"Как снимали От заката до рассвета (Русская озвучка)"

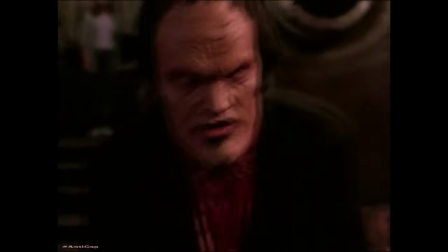Контактные линзы неудобны. У него слезились глаза. Они так слезились, что смывало линзы.
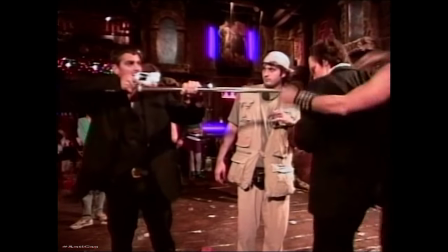Ему было очень неприятно. Многие люди их не выносят. Не знаю, кто любит ходить в линзах.
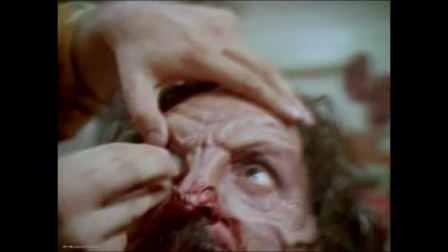Да, у нас было 20 разных наборов линз, которые мы надевали разным людям, разным героям фильма.
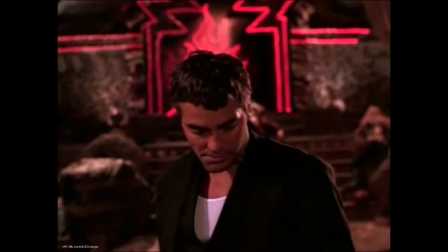Круто, я заметил. Подбородок немного больше. Как у Квентина. Это череп вампира Квентина.
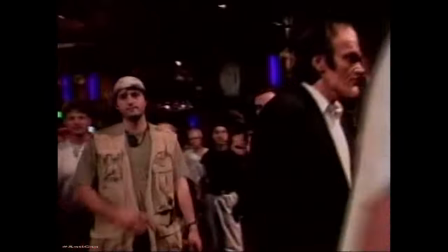Отлично вышло. Я про то, как Том пнул череп Квентина.
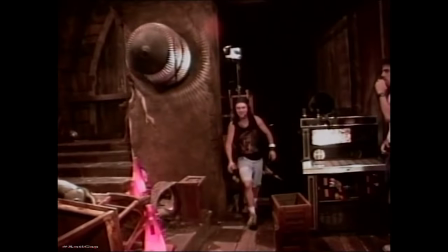Там будет такой звук объемный, он проходит по всему помещению из громкоговорителей задних каналов.
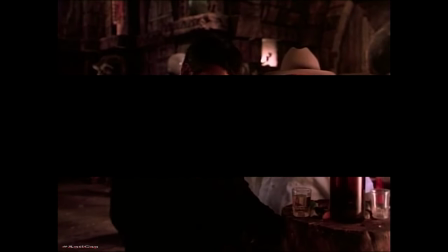Здорово смотреть кино с таким звуком. Слышишь, как летучие мыши летят над тобой. Точно ты находишься в фильме.
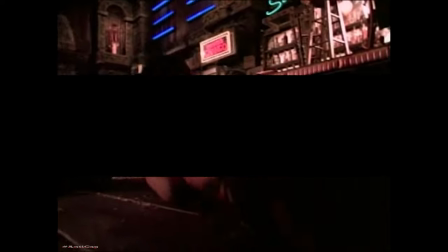Получается такой эффект. А это мы взяли у Питера Джексона. Да, в сценарии парень нападает на Джульет.
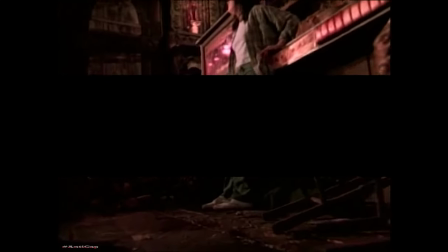Но я хотел, чтобы он был без ноги, для пущего эффекта. Нужен был парень с проблемой Фореста Гампа.
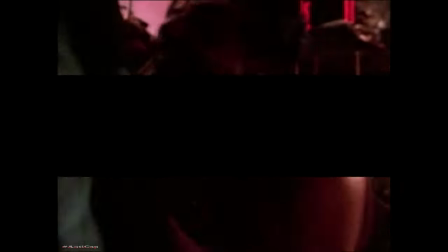Нашли актера, у которого вообще не было ног. И мы его сняли в эпизоде.
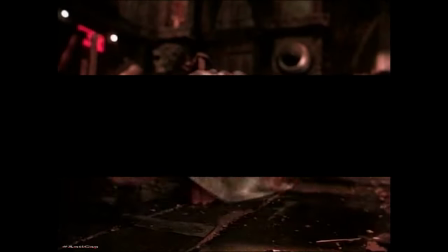Приделали ему одну ногу, которая потом отлетала. Да, ботинок.
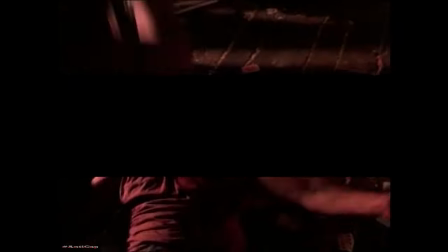По-моему, это была левая нога. Верно. Да-да. Да-да, и ботинок.
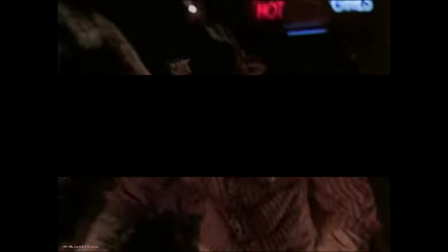Вышло отлично, он карабкается. А сзади его тащит. Это Тим Дэвисон, брат Стива.
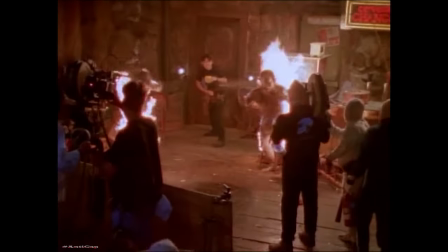Тим Дэвисон тут с Квентином. Да, эти два брата такие молодцы. Подожгли друг друга.
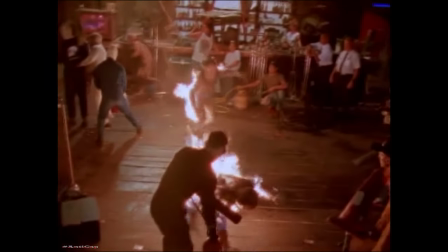Стив поджег всех вампиров. А Тим такой: зачем это все? Уйдите от меня, отстаньте.
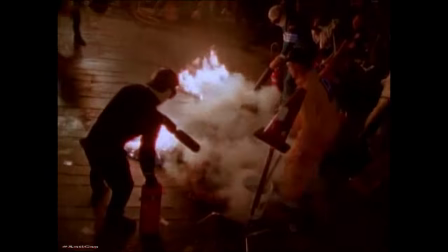Им нравится. Да, отлично. Тим был рейсером.
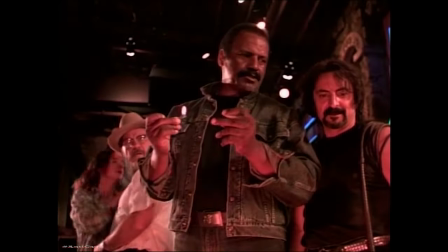и разбил себе голову. Да, было дело. У меня есть отличный кадр, где у него голова в пасти крокодила.
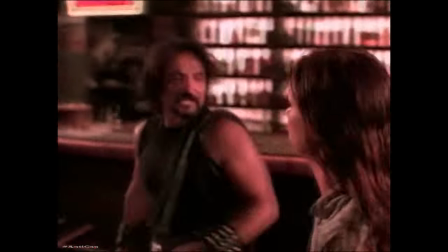Да по плечи в крокодиле. Том молодец, у него столько энергии, он так старается все время.
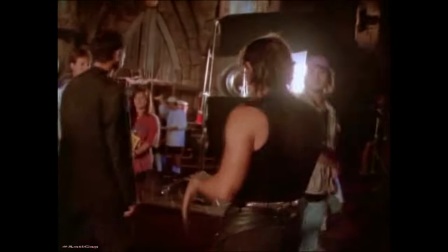Не спорит ни с кем. Когда ему сделали эти уши, Джордж Клуни попросил такие же.
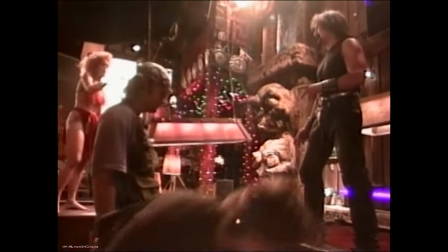Он репетировал с ними, показывал, как будет стрелять. Это был такой экшен. От Тома досталось многим.
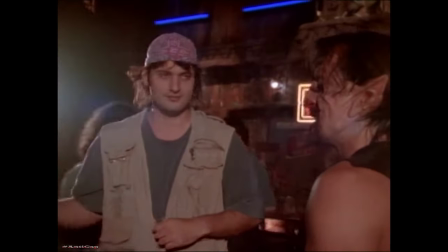Он очень этим увлекся. Для Тома самое страшное — это гель.
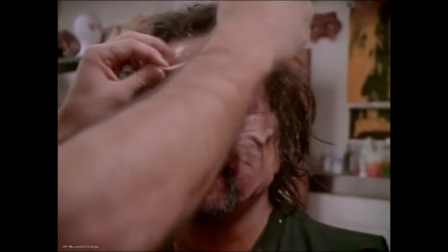Он ненавидит быть липким. Липким, да. Он сказал, что для него это просто кошмар, когда он чувствует гель в сгибе колен и локтей.
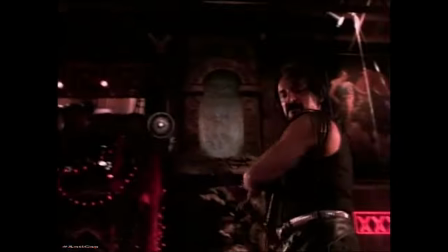Это было в сцене. Да-да, я был под ним. Прыскаешь все это, а он такой...
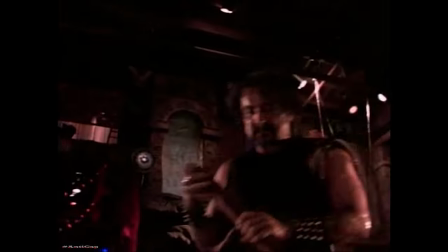Черт, спасибо. Говорил, только не попади в голову.
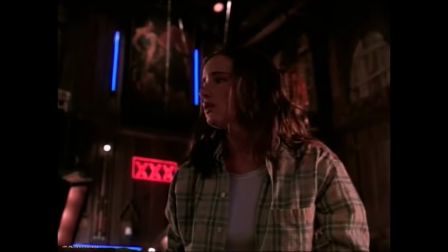Не в лицо. Да, я вижу, ты прыснул на него столько геля. Было забавно.
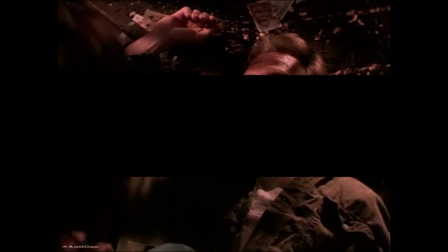Ты сказал, будет не липко. Очень липко. Мне нравится ее реакция, когда она поворачивает голову.
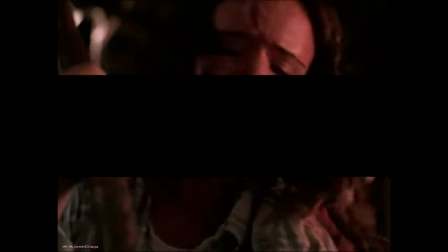Да. Так мило. Она сделала даже больше, чем написано в сценарии.
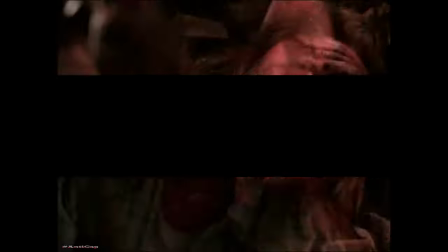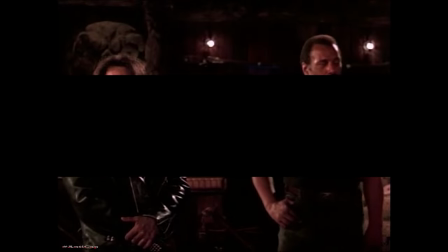Добавила в этой сцене детское выражение лица. А вот речь...
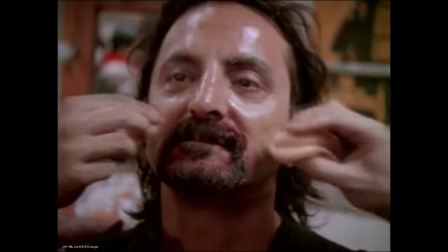Фреда про Вьетнам. Его остановил Том, герой Том. Я подумал, надо сделать какой-то грим, чтобы показать, как изменится Том, когда он нападает на Фреда.
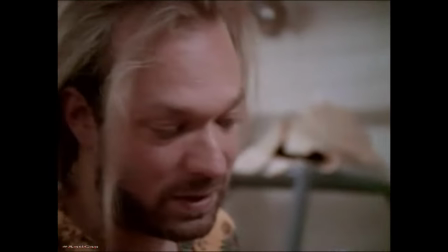У нас на этот счет было несколько идей. То, как он меняется, при этом он пытается это скрыть.
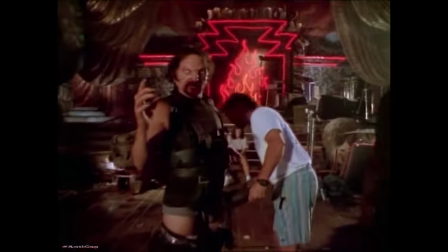Было здорово делать из Тома вампира, как он в него превращается. Да.
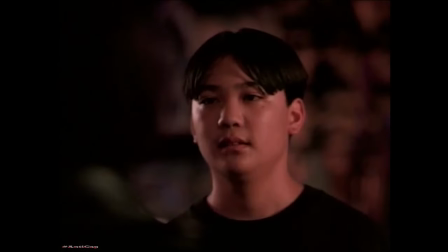Это было интересно. Кстати, вот тот самый момент, когда он отходит и понимает, что у него проблема.
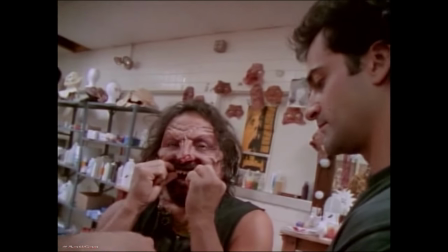Да-да-да. Его зубы постоянно менялись. Тома гримировали чаще, чем остальных.
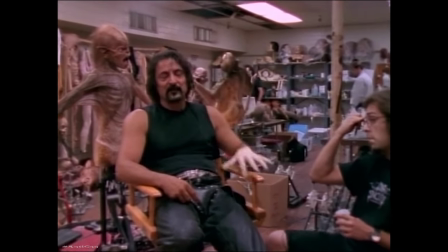Взять хотя бы его накладные пальцы. Да, нужно было все это скомпоновать, чтобы смотрелось на экране.
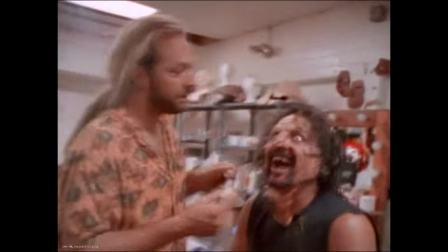По-моему, сначала мы его сняли таким. Потом он все время менялся.
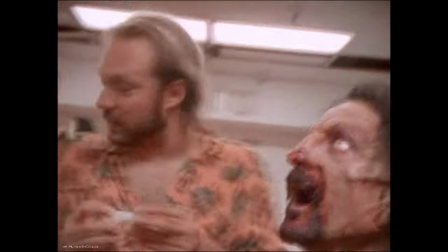И его пальцы на руках периодически видоизменялись. Мы много работали над его образом.
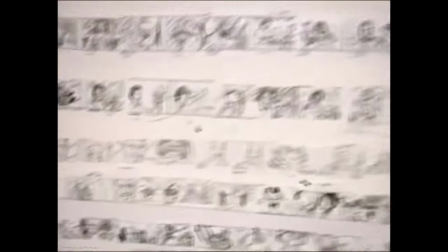Я фактически... А вот его изменения. Да, много. Был кадр, где он прячет руки за спину.
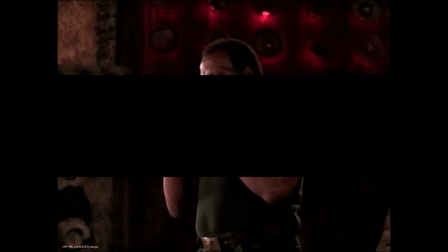Тогда мы решили сделать накладные пальцы. Да-да-да. Решили, что пальцы будут расти у него за спиной.
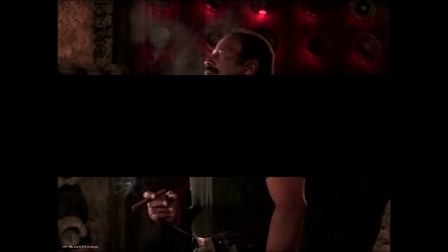А в этот момент пустить звуковой эффект, чтобы подчеркнуть это.
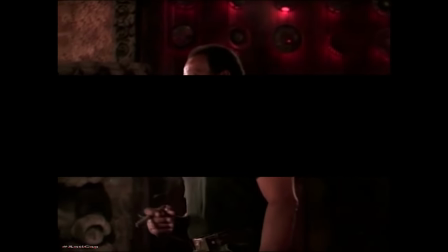Как его кости меняются и хрустят. И еще кое-что насчет кадров, которые ты видел, где применялась жидкость.
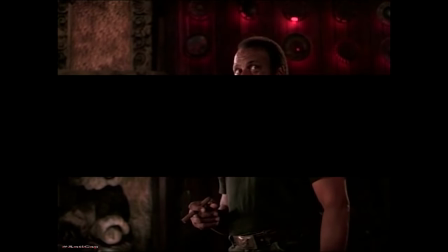Звуковые эффекты в фильме сыграли существенную роль. Мы слышим, как хрустят кости, другие сложные звуки, которые применяются в фильмах. Ну, такие, знаешь. Да-да-да. И создается впечатление, что кости видоизменяются, смещаются.
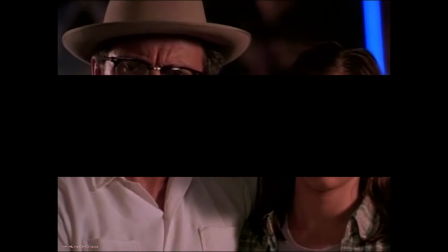Очень правдоподобный звук и довольно резкий. Да. Он показывает, как видоизменяются люди.
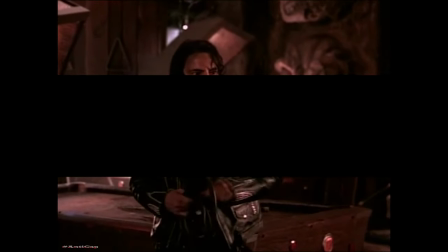Вот первый раз изменяется палец Тома. Вот здесь.
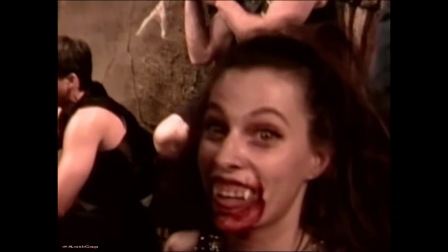Или первый зуб. Те же зубы были у Кэти. Да. У нас был целый набор накладных зубов.
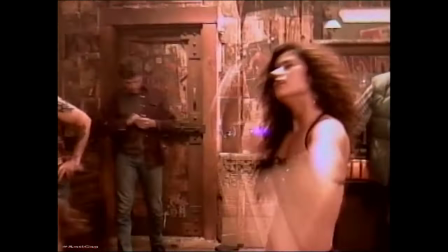Настоящих зубов было мало. Для всех вампиров, девушек-вампиров, у нас были такие клыки, которые выступали.
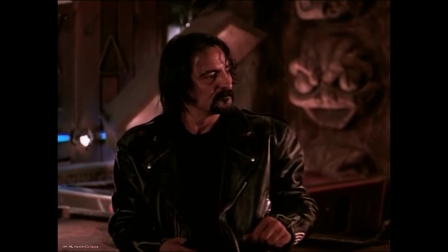Помимо этого, еще контактные линзы. Да.
Убей их всех.
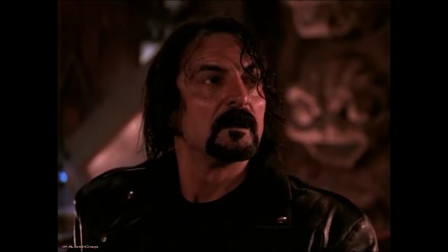Так, сейчас Том начинает слышать голоса. Он начинает понимать, что он становится вампиром.
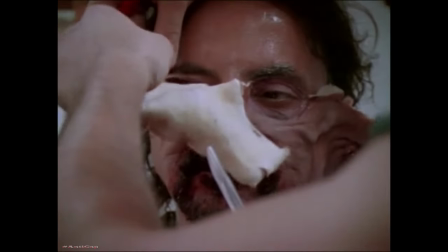И пытается это скрыть. Мне нравится, как герой Тома меняется. Вначале он так борется с вампирами.
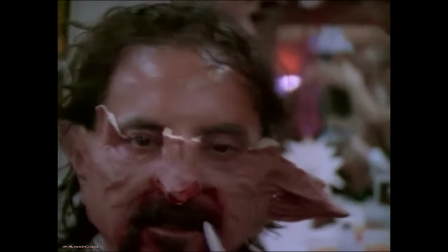В сценарии написано, что Том всех покусал. Я представил, как он нависает над всеми.
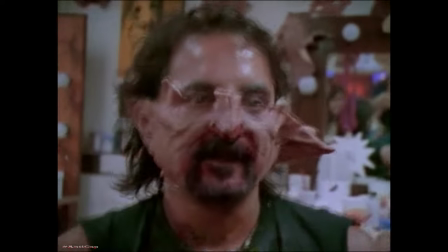Какой злодей настоящий. Он был лучшим вампиром среди той группы.
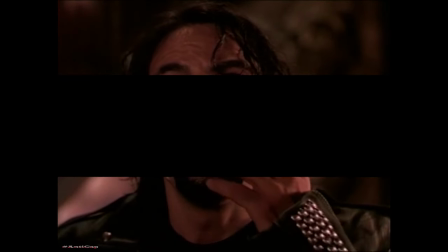Вот он нащупал клык языком, трогает его, и потом видит свои пальцы.
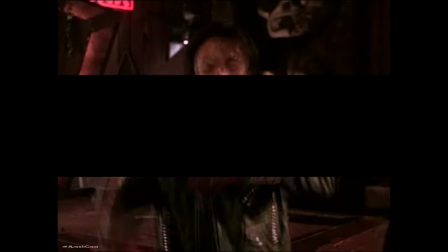Том очень смешной. Комедия. Вот у него растут пальцы, меняется голова.
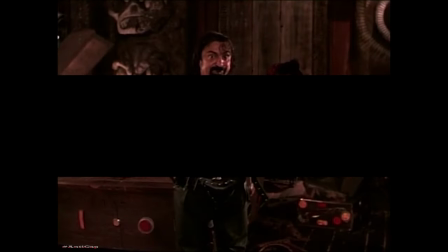Слышно, как хрустят кости. А как он пытается стоять ровно? Делать вид, что ничего не происходит с его телом?
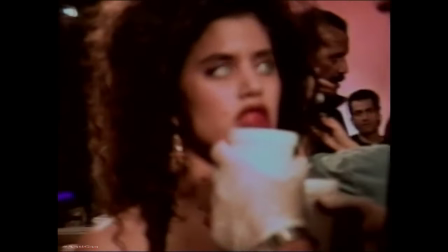Молодец. Все укусы были сделаны так. Актеры брали в рот искусственную кровь, и когда они кусали, они ее...
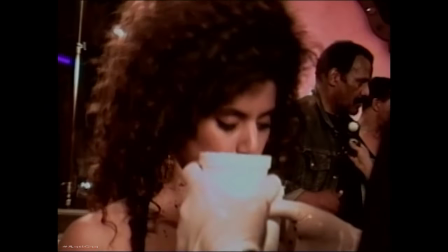Выплевывали. Выпускали изо рта. Это можно потом увидеть. Кажется, что там много-много крови, да.
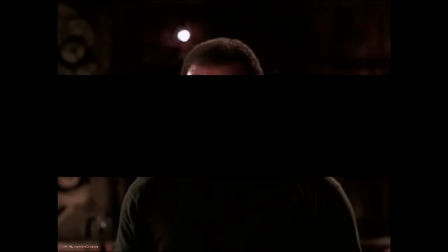Когда она кусает Харви за руку. Отличный момент. Это была идея Тома. Он сказал, может, я подкрадусь к нему сзади. Пальцы изображают паука.
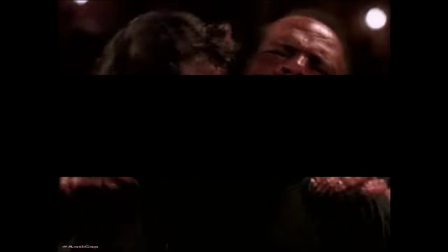Это Том придумал. Да, и еще издает такой звук. Жуткий.
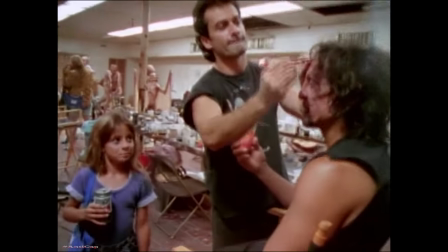Кошмар.
Как тебе папа в гриме? Он всегда так выглядит.
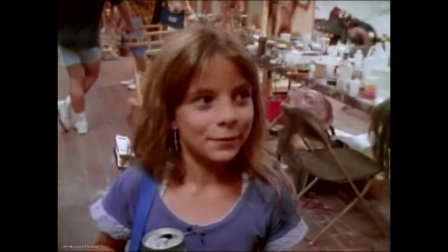По утрам.
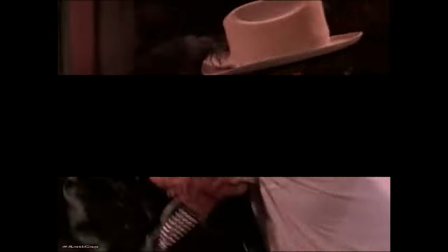Периодически накладные пальцы, например, вот здесь, сгибаются. Да.
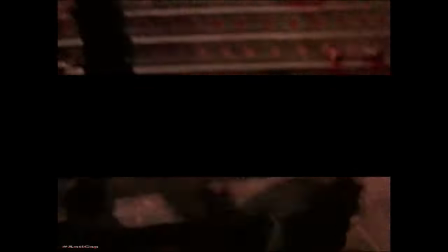Я такой... Да-да. Такие пальцы.
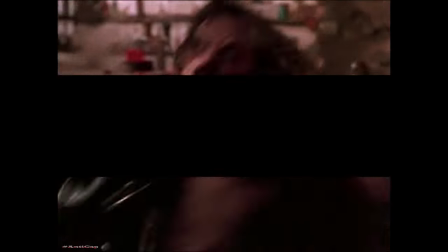Да, ужасно. Как он перекинул Джорджа, он такой здоровый. Посмотри на его лицо, он даже щеки надул.
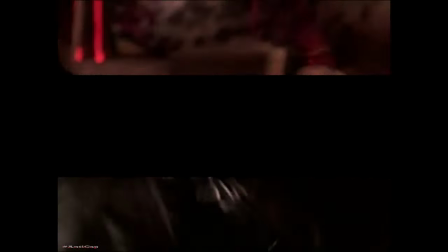С Джулиет было куда проще. Я не дал ему бить Джулиет, это был трюк.
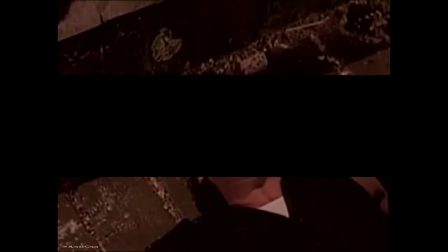Вот Джордж, другое дело. Он правда вырубил Джорджа. Я хотел сказать, Джордж, это было отлично.
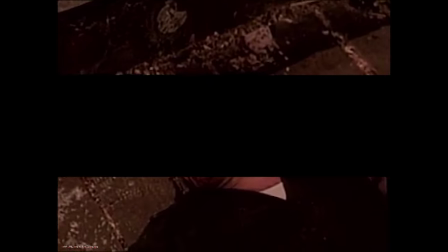Так среагировал, а он ударил меня.
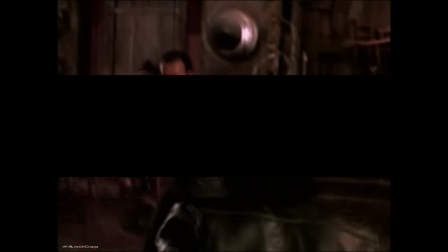Я думал, он мальчика тоже ударил. А это грим Фреда Уильямсона.
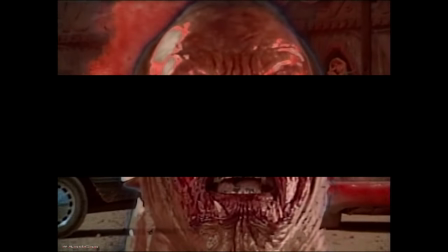Отличный. Нам, правда, очень понравился дизайн. Отличный, его придумал Норман.
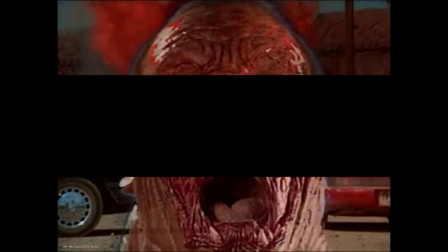Квентин сказал, что он стал вампиром за 2 секунды. Королем ада.
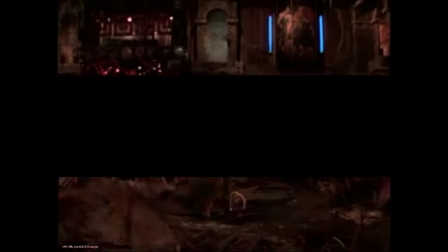Говорит им, летите вперед! Да, и летучие мыши полетели отовсюду.
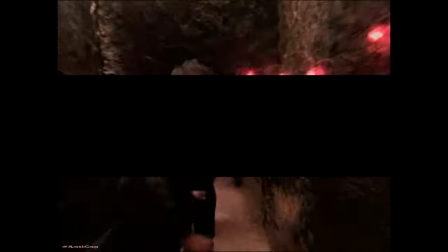Хороший эффект. Да, видеоэффект. А сейчас король летучих мышей...
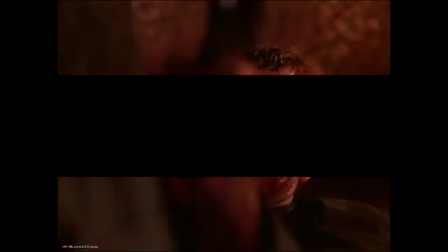И тут тоже звук, будто давит огромного вампира. У него другая голова, не такая, как у мышей-вампиров.
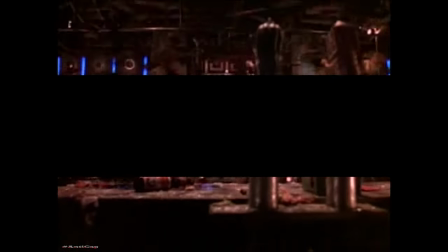Моменты, когда летят мыши, сделанные на компьютере, они некрасивые. Поэтому мы решили снять обнаженный локоть.
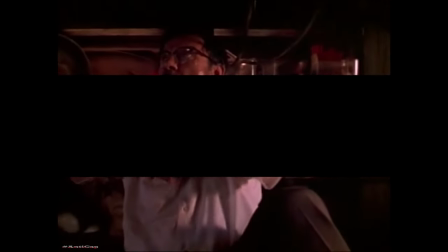Это лучше, чем огромные летящие страшилища.
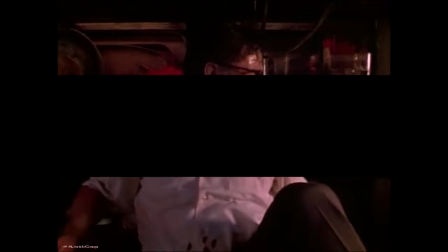Это очень хороший пример звукового эффекта, когда летят мыши, и ты слышишь...
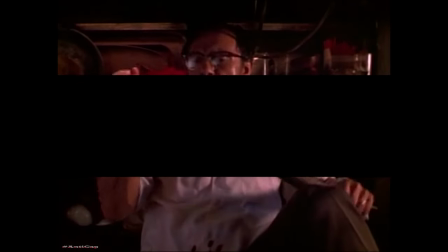Да, разные звуки. Да. Перед тем, как трансформироваться, они так делают, такие странные звуки издают.
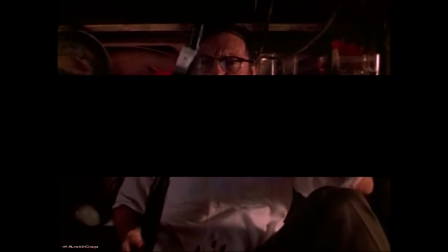Вот как мы отсняли этот эпизод. Сделали его позже.